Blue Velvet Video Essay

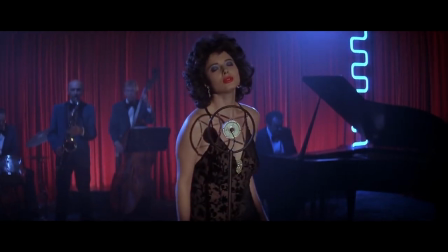255s
Dorothy's name is also a reference to The Wizard of Oz, where Dorothy goes on an adventure within a dream, which Lynch is very fond of.
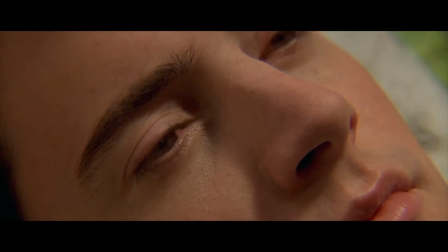264s
At the end of the film, Geoffrey awakens, figuratively emerging from the symbolic dream of events.
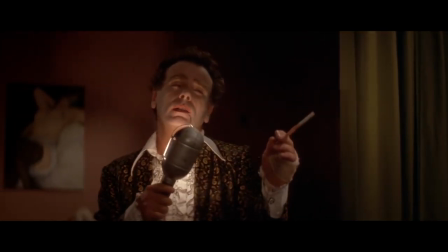271s
Even Ben sings, In Dreams, to serenade Frank. Sandy tells Geoffrey of the dream she had in which the world was full of darkness,
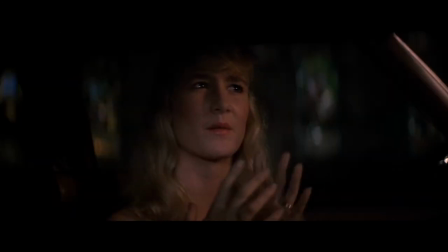280s
but with a blinding light everything changed and a group of robins signalled that love had returned.
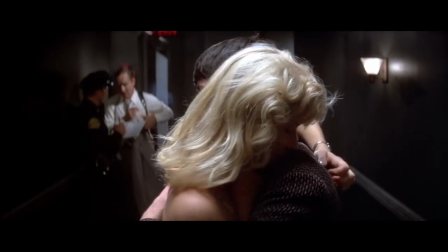286s
Towards the end, this is exactly what happens.
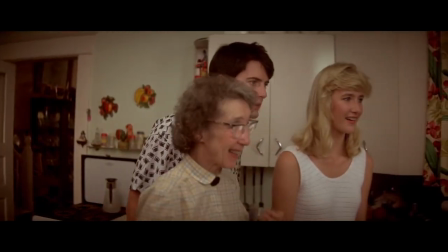289s
Bright light envelops them and shortly after they see a robin with a bug in its mouth, meaning that the darkness and lies have ended and love has conquered all.
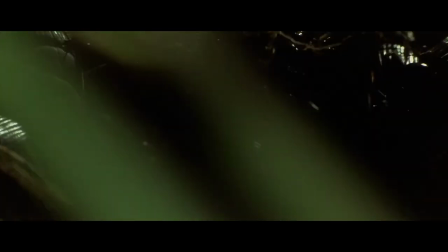298s
Earlier in the film, the insects under the ground represent the shadowy underworld beneath the surface of suburban paradise.
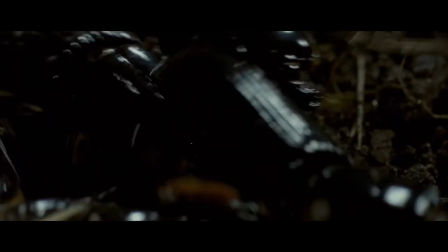307s
The theme of insects is recurrent throughout the film. The severed ear he finds is also being overrun by black ants.
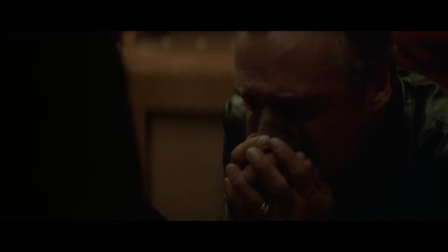315s
This is also notable in the bug-like gas mask that Frank uses for his drug,
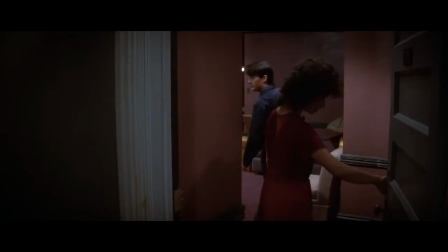320s
as well as the lie that Jeffrey uses to gain access to Dorothy's apartment. He claims to be an insect exterminator.
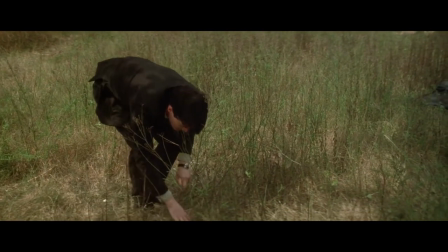327s
The severed ear that Jeffrey discovers is also a key symbolic element.
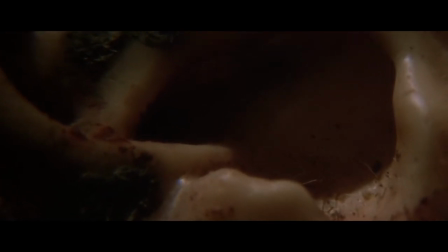331s
As the camera zooms into the rotting ear, it is symbolic of the danger that is about to come.
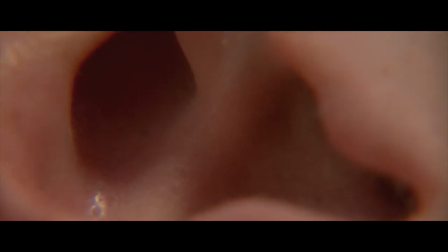337s
The zoom out of the ear only occurs at the end of the film after the danger has passed. Colours are also used symbolically in Blue Velvet.
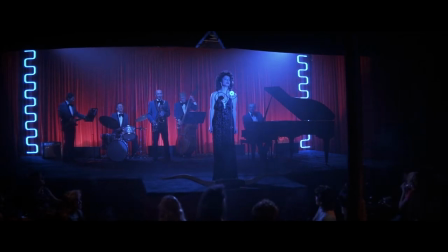345s
Blue represents tranquility or attractiveness. Frank is full of anger, fear and lust.
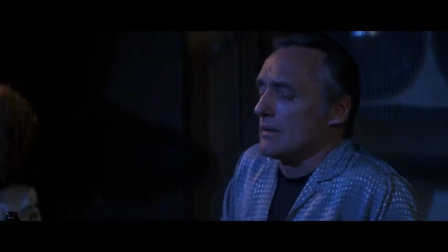353s
He seeks the tranquility of blue when Dorothy sings Blue Velvet under a blue light and drinks pabst blue ribbon beer.
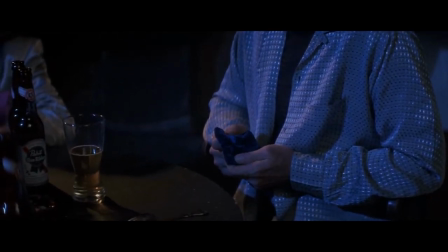360s
He never achieves his own tranquility,
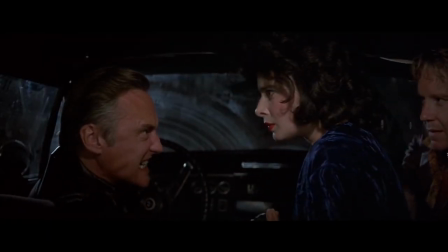363s
he leeches off the tranquility of others as well as using a gas drug to relieve the conflict within himself.
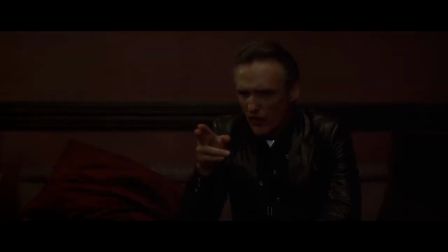370s
Due to this he is self-loathing, which can be seen when Frank shouts at Dorothy not to look at him.
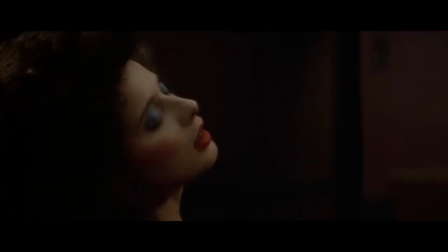380s
He presents himself as a child and places part of Dorothy's blue nightgown in his mouth to comfort himself.
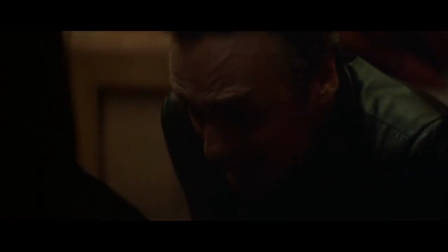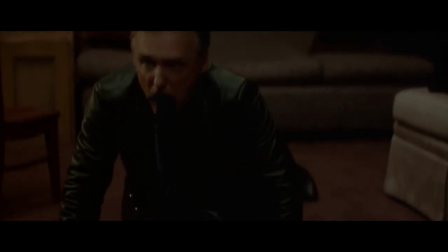393s
He wants this mysterious tranquility, this peace.
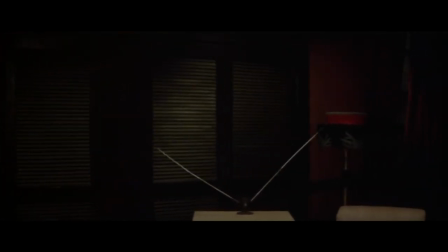399s
Red represents a coming danger. They are portrayed in the red velvet curtains in Dorothy's apartment, showing a coming danger.
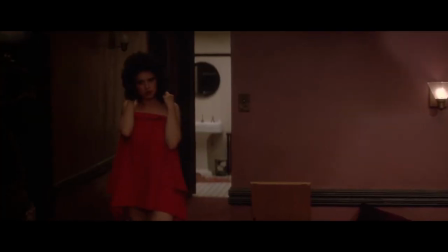408s
Dorothy's apartment is also red, portraying the danger she surrounds herself with, as as well as always having red lipstick on.
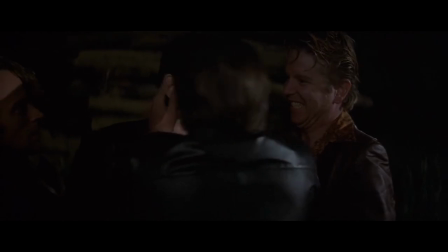416s
Frank makes his lips red before kissing Jeffrey, smearing it on him, symbolising that the coming danger has finally caught up with Jeffrey.
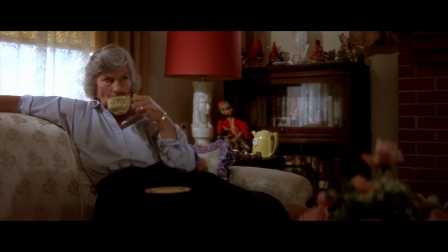424s
The film's introduction scenes are also filled with the coming danger, along with the falseness of the suburban opening.
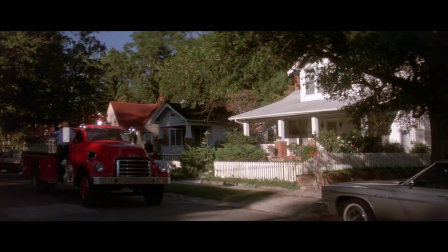431s
We see bright red roses, a red fire truck, a red stop sign.
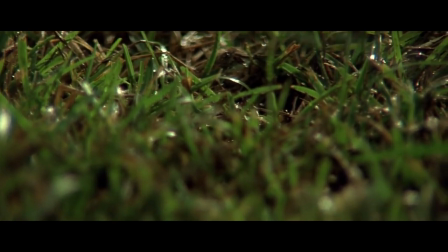436s
Then we submerge into the shadows of the underworld, hidden from sight but always there.
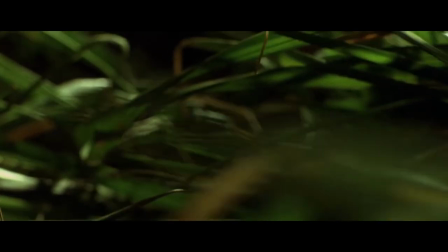442s
This red was there the entire town, the danger, the darkness.
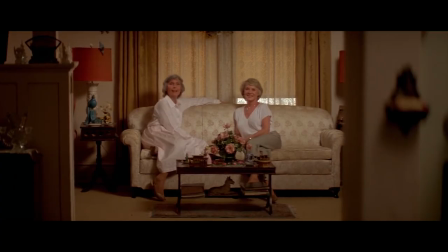447s
It was always there, hiding in plain sight. At the end of the film, the characters all wear white, symbolising love and peace.
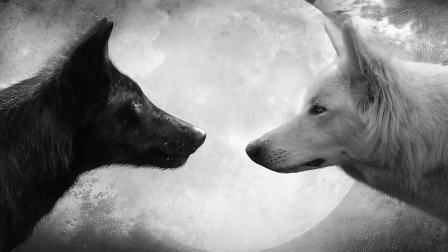459s
David Lynch believes that duality of all things is a part of life, and this can be seen in Blue Velvet.
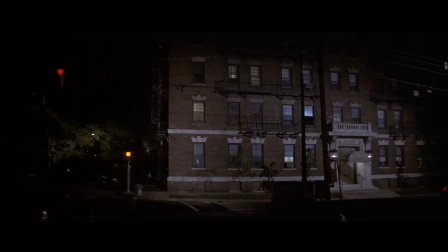466s
There are two parts of town, one more suburban, the other more of an underworld, and they are only separated by a single street.
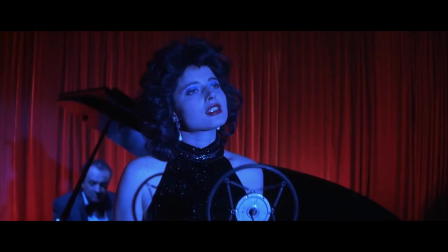475s
There are two women, one dark, mysterious and that detracts danger, the other good-natured, kind and helpful.
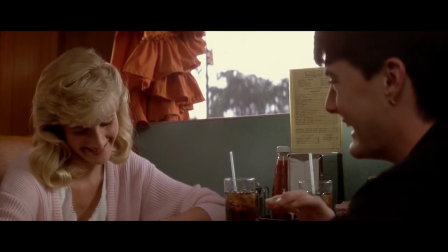483s
Everything in Blue Velvet has a narrative and visual opposite.
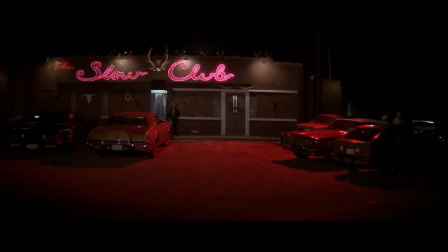487s
Frank's favourite hangout place is similar in Luke to the little diner where Jeffrey and Sandy meet in safety. Jeffrey who is good-natured is intrigued by and explores the dark underworld. and Frank chases the tranquility of the light.